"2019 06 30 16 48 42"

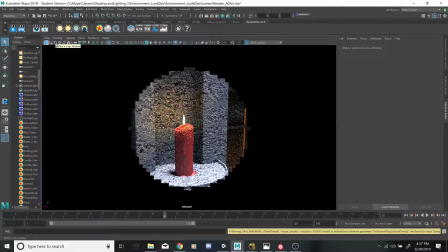[8:18]
Let's do a pass, and then I'll crop it. Oh, I can do it now.
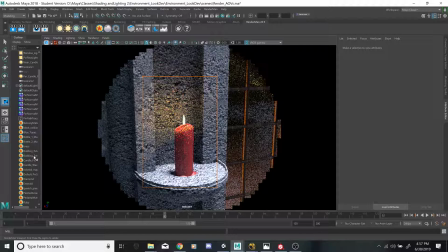[8:28]
So let's find it. Candle wax. So the subsurface area on it, I felt like originally it was getting a lot of really uh,
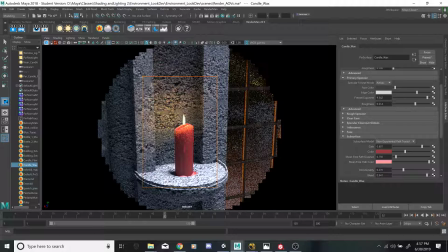[8:48]
white transmission going through it or scattering. So I set the path color, to a much lighter pink, like a warmer tone that I feel like would have actually bled through uh, on the candle.
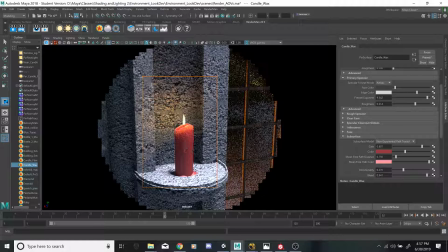[9:04]
I had some reference images. I don't think I saved them. I just had them open in Chrome. Um, the color obviously is going to be the diffuse color, the gain, and then the path distance when I started. Let's see, 0.75. So when I started,
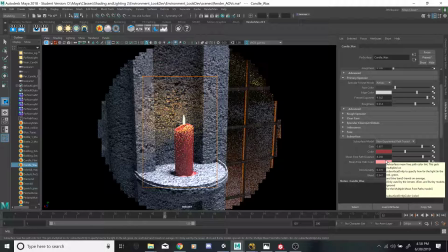[9:25]
I was way up here, and it looked like the whole thing was almost on fire.
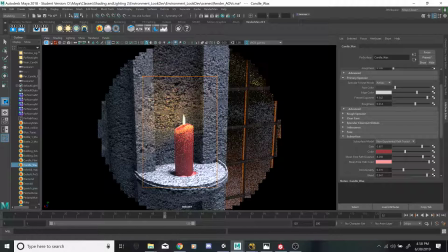[9:32]
Uh, so I turned this way down, and I brought the bleed up, and I feel like the effect that that gave it is rather than the, let's see, it was 0.75. Oh no, 0.75.
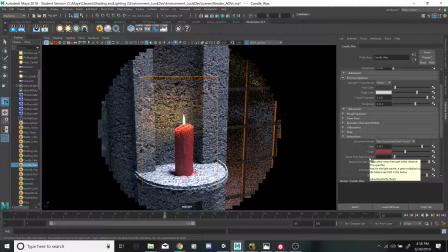So I feel like the effect that it gave it, and you can see where the light is bleeding. You can see the little white specks or the little red specks in the candle.
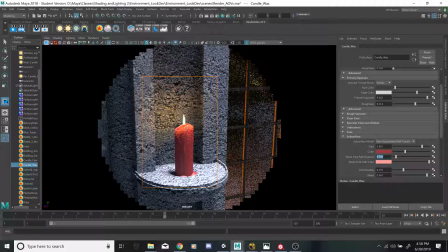[10:08]
So it's not completely opaque, I guess. It is still transmitting light, but the amount of light is much less as it goes down through the material. So by setting the bleed up really high, I can't remember why I messed with the directionality.
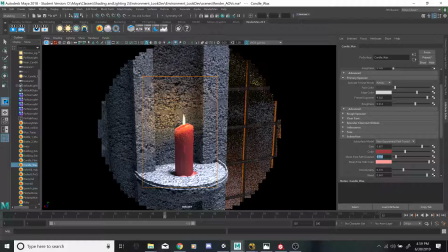[10:26]
I think it was maybe shining out too much in some places, so I just messed with that until I got it the effect that I was looking for. Um, so, and I know in the lessons it was mentioned that the subsurface area
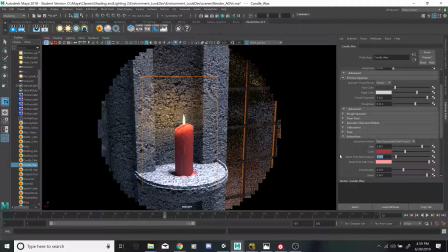[10:44]
is what we use when we make a material for human skin. Uh, my main goal is character modeling, and so I played with this a lot.
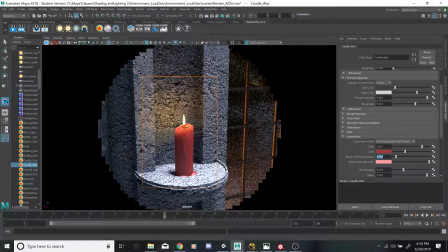[11:00]
I didn't try to go for human skin, but I played with it a lot just so I could kind of get a feel for how it works. That way, whenever I do start um,
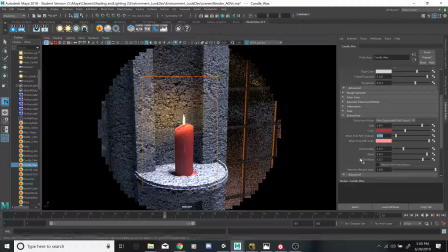[11:14]
playing with it or trying to create a material for human skin, I kind of know what everything does. Um, the diffuse blend is just going to be this, and yeah. So I got a pretty good feel for it messing with these. Uh, and I really enjoyed doing it.
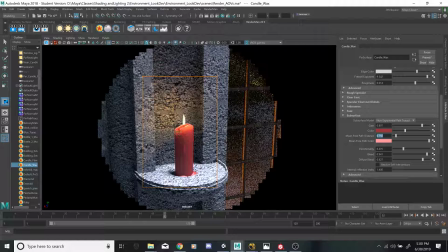[11:34]
Uh, I think the effect I got was pretty good because it looks like this is more of a rim around a opening down into the candle where the wax has melted, and so you can see as it
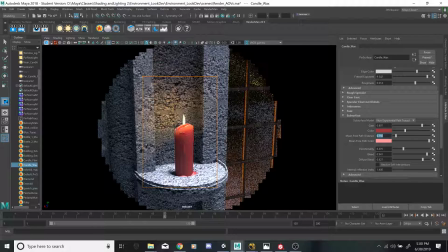[11:50]
kind of comes down and then it gets to the more solid part of the candle, it quickly falls off into almost nothingness, at the bottom. Although because I set the bleed so high, there is still some transmission going on through there.
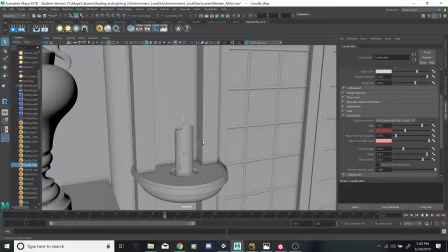[12:08]
Uh, so yeah, that was something I had a lot of fun. I was really proud that I was able to make the oh, I locked the camera to make
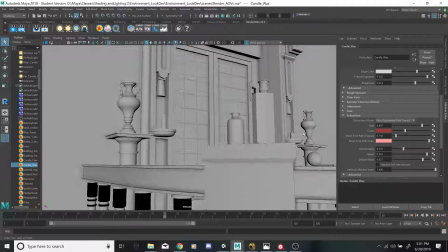[12:21]
the effect that I had. Again, another one is the glass.